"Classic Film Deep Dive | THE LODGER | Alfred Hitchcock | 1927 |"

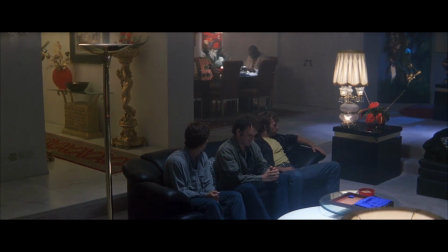466s
and also have this dude sat in the background what's he doing has he got a gun who knows it's just another element that's increasing the tension or you
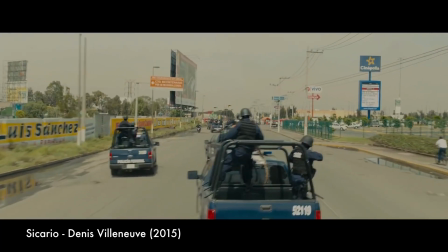473s
could be oh you could set up you could be you could be en route to a massive drugs bust and then get stuck in traffic
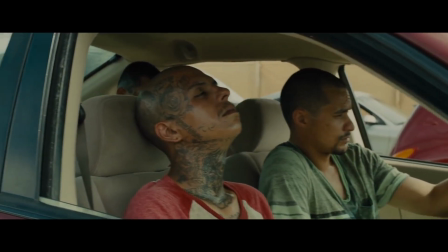480s
and suddenly everyone is a potential suspect so it's just a heightened intention it's not just the setup it's the extra layers that you can add and the way that you can draw that out which is the next point suspense in pacing so this isn't exclusively a hitchcock thing i mean maybe he carried it on later on but at the time of silent films they they did tend to linger on the actors for a long time and i really like that because it's there's there is the thing about the human face that i've noticed when watching silent films that you you can get so much from that with just a close-up you don't have to even give any more information that's what they tended to do in silent films is let the the actor get that emotion across and they would leave there for ages sometimes to make sure that it got across but in
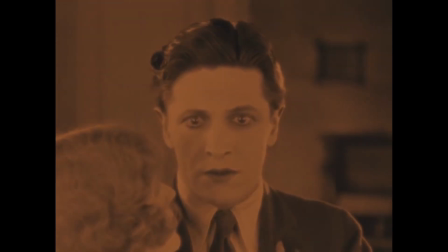529s
hitchcock's case he sets up the the tension first and then does that lingers on them right the way the the cop
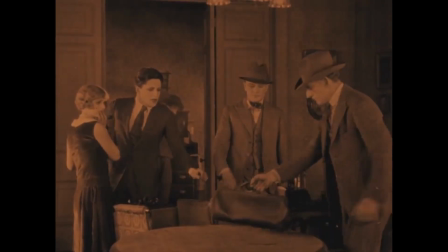535s
comes in and it opens the bag what's in the bag is he the killer what's he got in the bag what's in the bag what's in the bag i saw you with
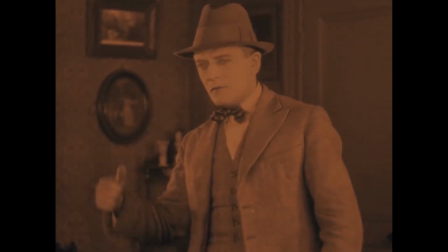542s the box what was in the box because i envy your normal life put the gun down baby it seems that envy is my sin no what's in the box what's
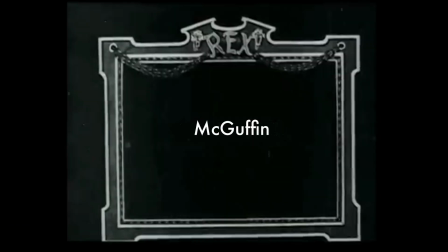551s in the box give me the gun he just told you you lie number nine mcguffin i don't know if this is useful to
me but i just thought it was funny in this film that when the whole film is about this killer and these two suspects you have these two suspects set up are they the killer are they the killer then when it gets to the end of the film they just go oh we caught
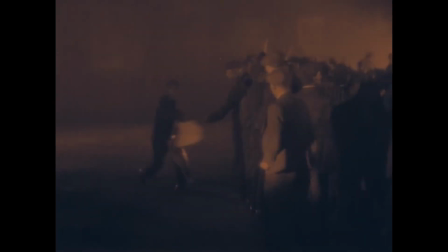570s
the killer you never see him you never you never find out how they caught him where they caught him did he hand himself in was he a he what was his motives what was her motives you don't find out any of that because it's unimportant and what's important is the time that you've
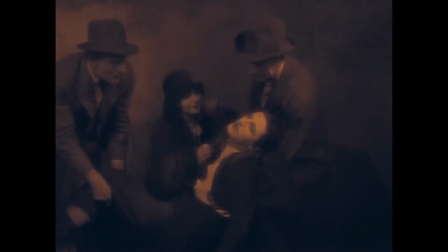583s
spent with these characters and seeing them grow and learn to love each other and the traumas that they've gone through. So basically everything doesn't have to be straightforward. Different events can cause chains or arcs. We can find love in the strangest places. Life isn't black and white and neither should be our stories. And that's that.
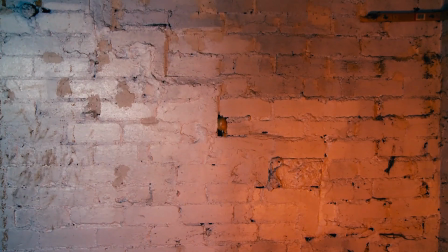601s
Now then, if you liked video, then click subscribe. If you didn't like it, well then bug off. No, don't really. Subscribe anyway.